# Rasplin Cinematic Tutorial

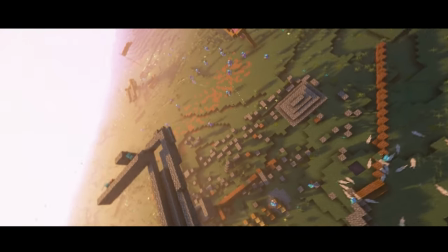One of the most asked questions I get is how I make my replay mud shots look so cool.
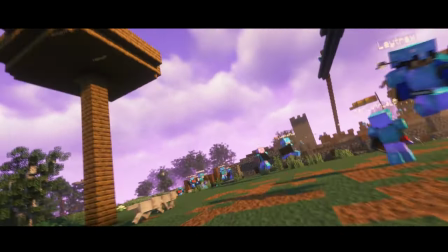And I'm going to attempt to show you how I do it in this video. First of all, you need a replay mod clip.
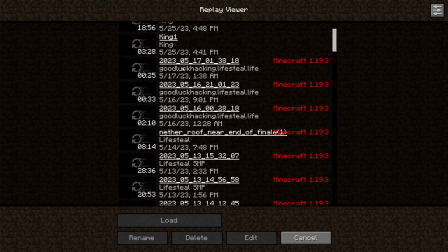I'm going to use one that I already had from the Nations event that recently happened.
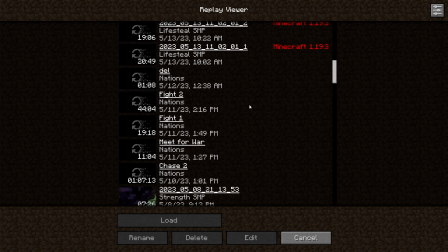For this case, since you're trying to go for the Rasplin style replay mod shots, I'm going to assume you're trying to go for flashy shots, not some boring B-roll, right?
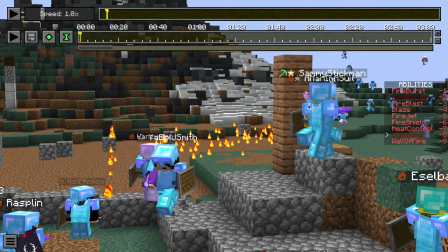Because if you want to just do a normal B-roll shot for like explaining storytelling, what you'll do is set your FOV to 30, by the way.
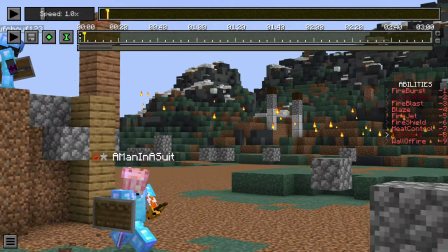A B-roll shot's simple, right? You just put a point, move, put a pause it, put another point using these, and then you can boom.
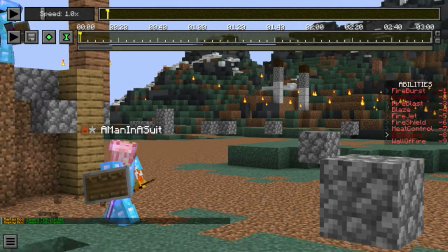There you go, simple shot. I'm gonna assume most of you know how to do that already if you're using replay mod, right? That's really easy.
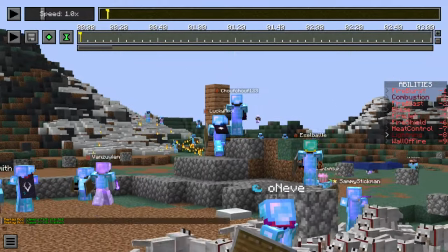But say you want to do something a little more dramatic, like a spin, right?
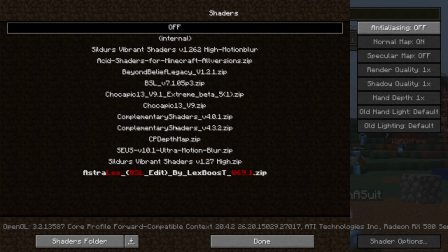First of all, the first thing I always do is get some shaders on, and I use complementary shaders.
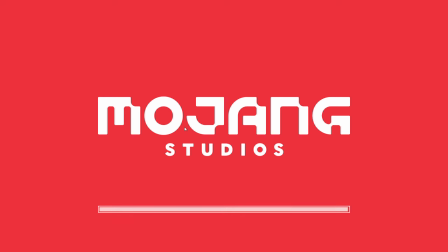You don't have to, but this helps me like with the shots, and boom, instantly I feel a lot more cinematic and I can get in the
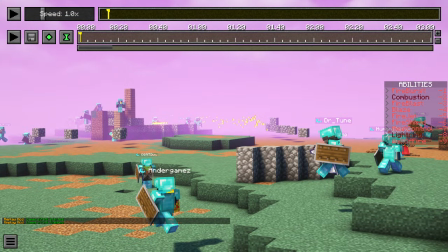groove. What I'm looking for when I'm doing a shot is for where the action is gonna happen. In my case, I already know what happens, so I kind of have an idea of where things will be.
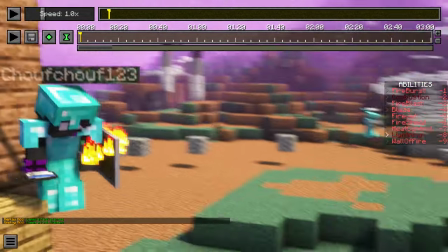But for instance, people are gonna be using fire abilities over here, right? So I know that if I want my shot to have the action in it, I'm gonna have to be here in a few seconds.
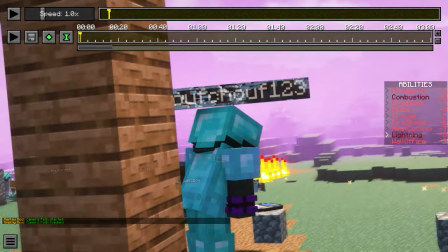So what I'll do is start it off. I'll do my first point.
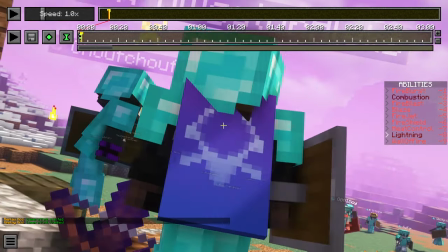And the secret to getting control of this, it's mostly practice, but the secret is understanding the speed equation, right?
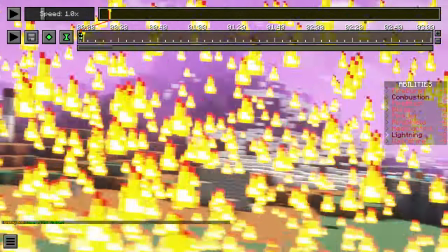Distance over time. The farther you travel, like this far, you know, this is way farther than traveling a few blocks.
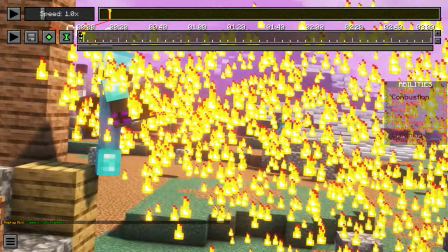The farther you travel and the amount of time you have, then the faster you're gonna get there, right?
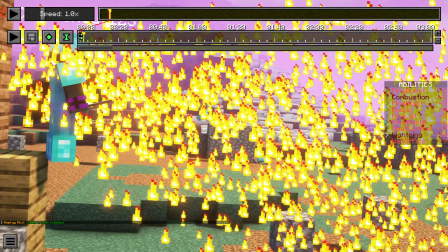So if you want a very fast shot, then you're gonna put 2 points pretty close together in time, but pretty far apart in distance.
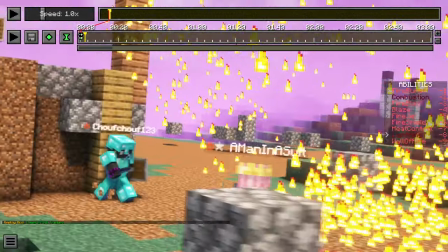So maybe I'll unpause it, pause again right here. This is a little farther, so put another point there.
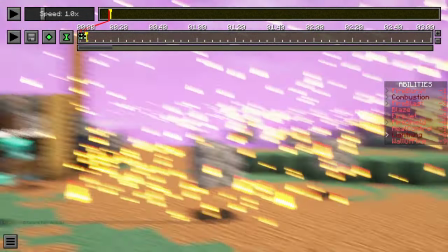That's gonna be a little farther, so it's gonna be a fast shot at this part. And if I want to circle around here even faster, I pause it briefly.
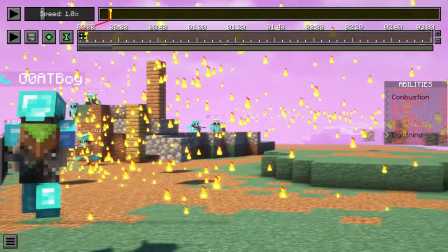Let's go all the way over here, put another point.
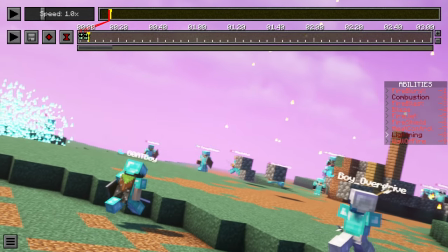So now when we do the shot, that part that I just did over there should be a little faster than the start because of how far I traveled in a shorter amount of time.
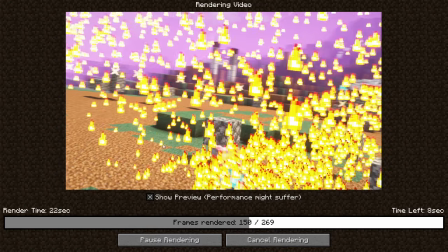Hopefully that makes sense. And we can see it's following the action. Gets a little faster.
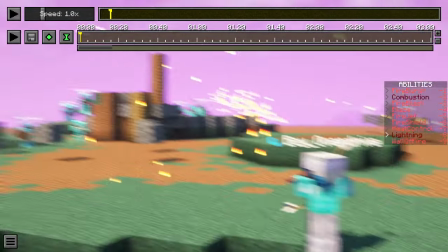See right there, it's way faster. If you've watched a lot of my replay mod shots, you'll notice one of the tactics I use a lot is that using speed.
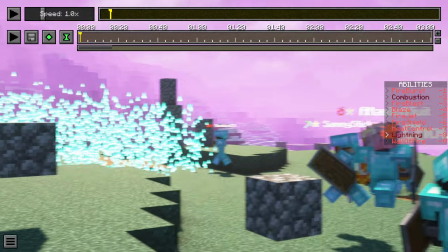Different speeds at different parts of the shot makes it more engaging. Because a B-roll shot, a simple shot I showed earlier, is just gonna be like the same speed.
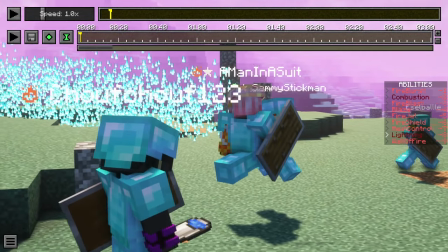That's boring. If you're doing an action shot like this, you want to have different speeds and you want to have different angles too.
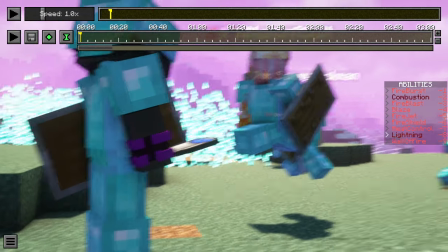If you don't know, you can use a J and L and K to tilt it. So I use tilts in pretty much every shot.
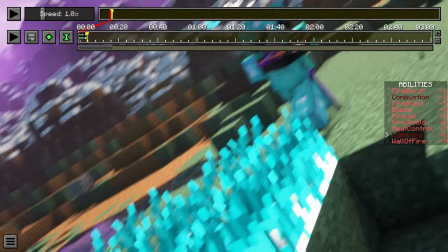As you can see right here, I'll just tilt it a bunch through each point. I'm envisioning in my mind right now, like I want to have a shot that swoops in, goes back up like over here, right?
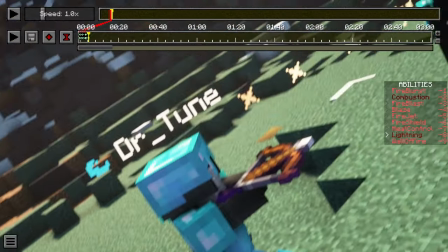So what I'll do is play it. I want to have a tiny bit of tilt. Let's go here. You basically need your camera to go through the shot like with each point till you eventually end up here.
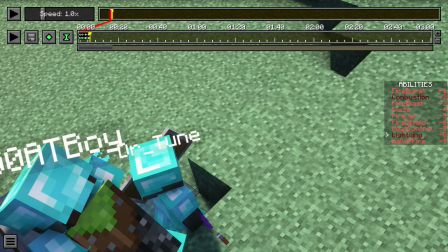So you can imagine we're gonna have to play it again. We're gonna have to be farther up here, looking a little more this way, right?
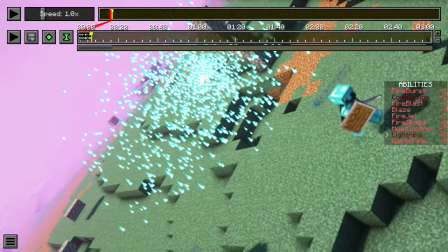If you want to curve around smoothly, pause, pause again. Now we're up here and I'm gonna change elevation a little bit too.
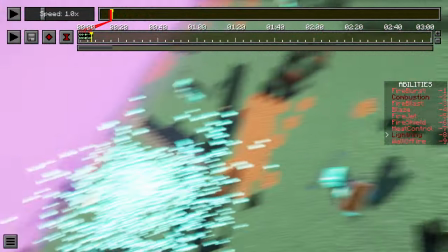If you add more elevation changes in your shots, then it kind of makes it fly more like a drone rather than just a pan.
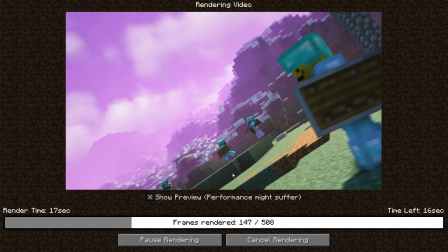Let's see what that shot looks like. You can see the tilt action's happening a little bit. Now we're going to curve around this little blue flame here.
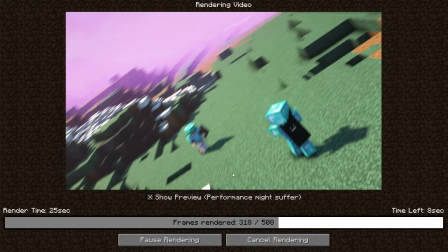It's going to go up, smooth turn because I gradually put it in with each point.
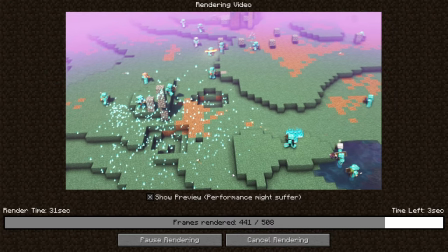And then we're going to zoom out so we can see the rest of the action because I know there's a lot of people here now, so that's why I zoomed out.
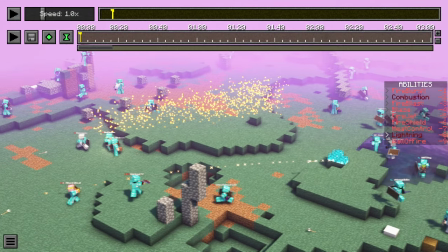So you can see everybody. A lot of this stuff is just practice. I know all these things just from doing replay shots a lot.
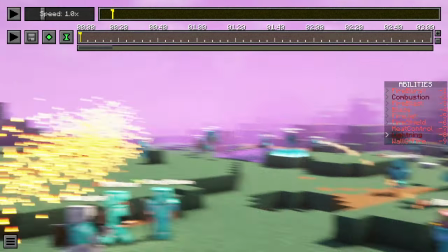So my best advice to you, if you want to have your own unique shots like this, is just practice it a lot.
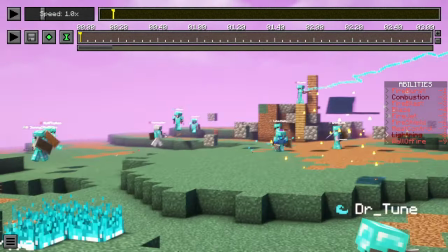One more thing I'll show you is how I do barrel rolls, because I use those a lot and people say those are like the coolest thing.
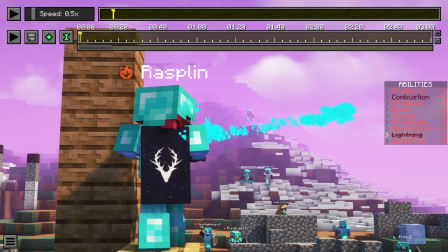So let's go right here. I'll even set the speed to like half speed so we can do a slow motion shot, right? We'll do a follow shot on this like lightning thing.
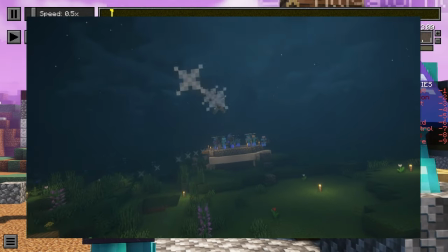I used this in the intro of my Nation Season 1 video, but basically what we're going to do is start the camera here.
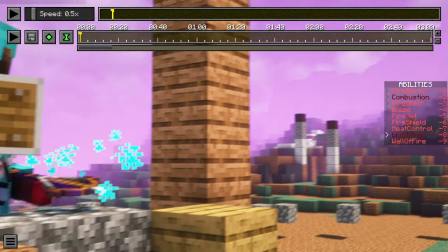And when I shoot this lightning bolt out, the camera's gonna follow it as it flies in the air.
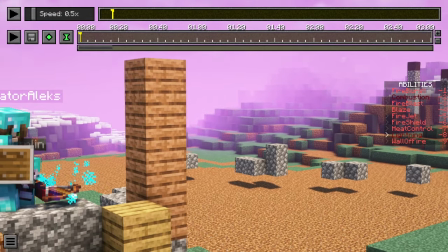And we're gonna do a barrel roll while doing it. It sounds complicated, but I'm gonna show you exactly how I do it so that you can try it for yourself even.
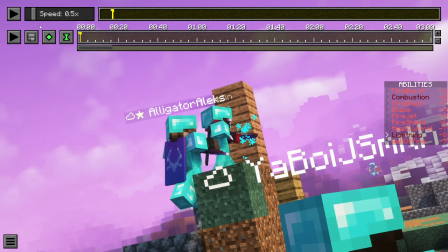You kinda wanna start right before it happens. So I'm gonna put my first point here. And I'm doing this in half speed, so it's a little easier to follow it.
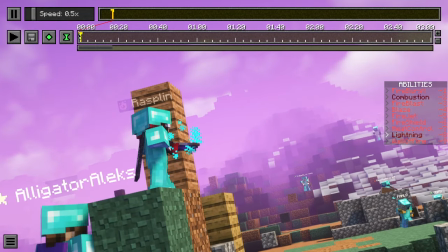Cause if you do this in real time, it's kind of fast, you know? But second point, we were like this much tilt before.
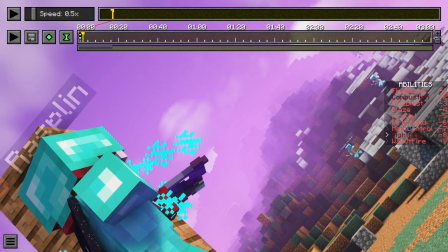We're going to tilt it even more, slightly more. You wanna do it gradually, so that it actually is a smooth turn. But now we're gonna wait to fly and boom, pause it right there.
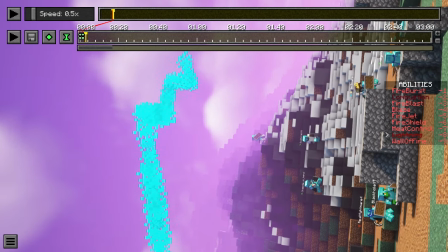It's flying now. So we're gonna tilt it slightly more. We'll do like halfway and we're gonna get right next to it. Boom, unpause, pause.
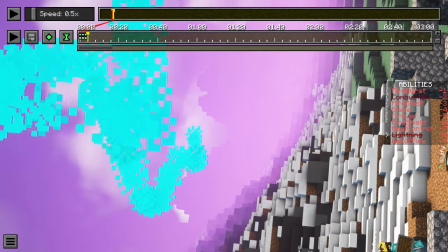I'm doing it pretty fast pauses because it flies really fast. So you don't wanna like fall too far behind. But now at this point in time, you want your camera shot to be like at the front of it.
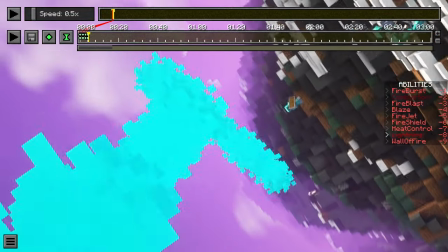So let's go like right here and don't forget to tilt a little more. And I think that's the end of its projectile. So what we're gonna do is kind of finish up the spinning a little bit.
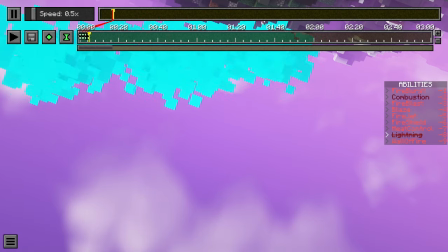And what I'm also gonna do because it's the end of the shot is look up a little bit to have a smooth loop around.
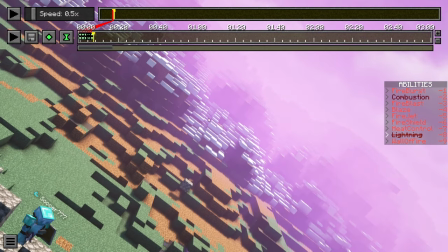So I'm just gonna do the same process, but like finish up the curve a little bit. Basically what I did is just finish up the circle. And then for my last shots, I'm gonna turn it back around into the action.
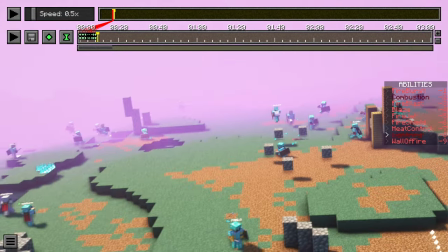So it spins around at the end. So hopefully that looks like what I wanted to, but let's see.
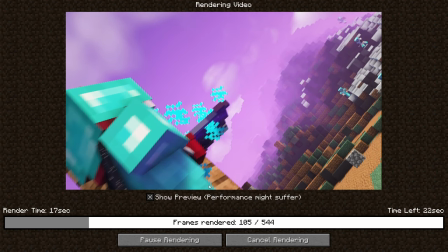So we can see it shoots
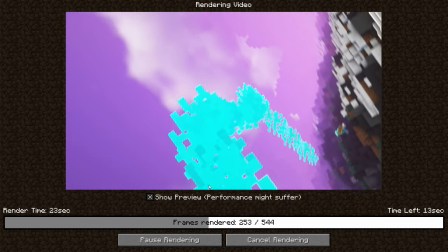right there. Okay, okay. It gets a little faster, but there we go.
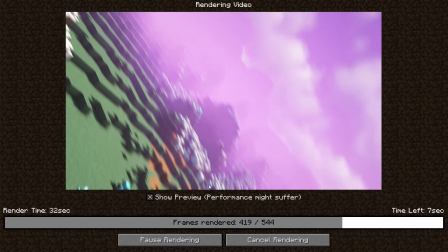The barrel roll worked. Okay, A little awkward, but it did the full spin.
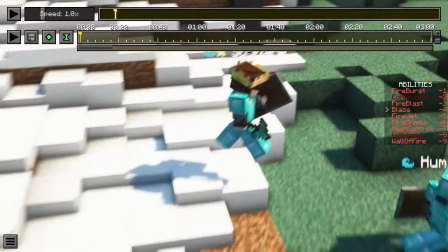And one other thing I'll mention that a lot of beginner replay mod users do is like not getting close enough to the action.
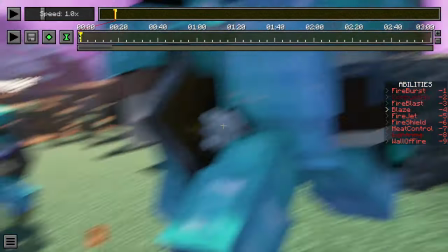For an action shot like this, you want to literally be like a drone flying through the battlefield. Like that, imagine like that.
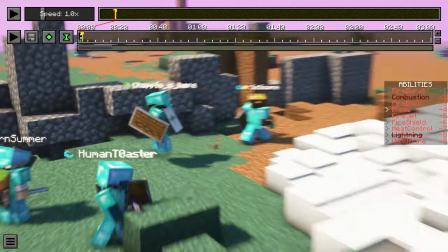Rather than a person watching over here, you can be the person in the fight if you go through them like this.
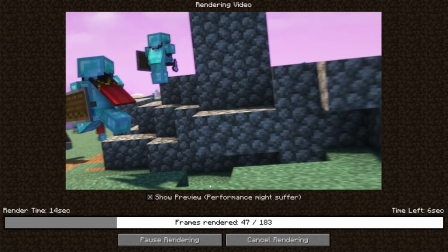So yeah, this is a simple one, but as you can see, I'm going through the people and it kind of feels like you're there.
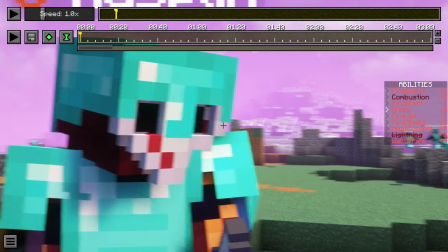So yeah, that's kind of it. Hopefully you guys can try this out in your videos now, because I like to see more videos with replay mod in it, especially like cool shots like that.
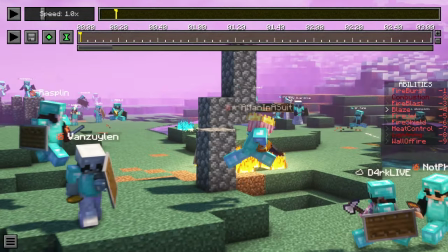But yeah, enjoy and leave any comments if you have them. I'll try to respond. Okay, bye.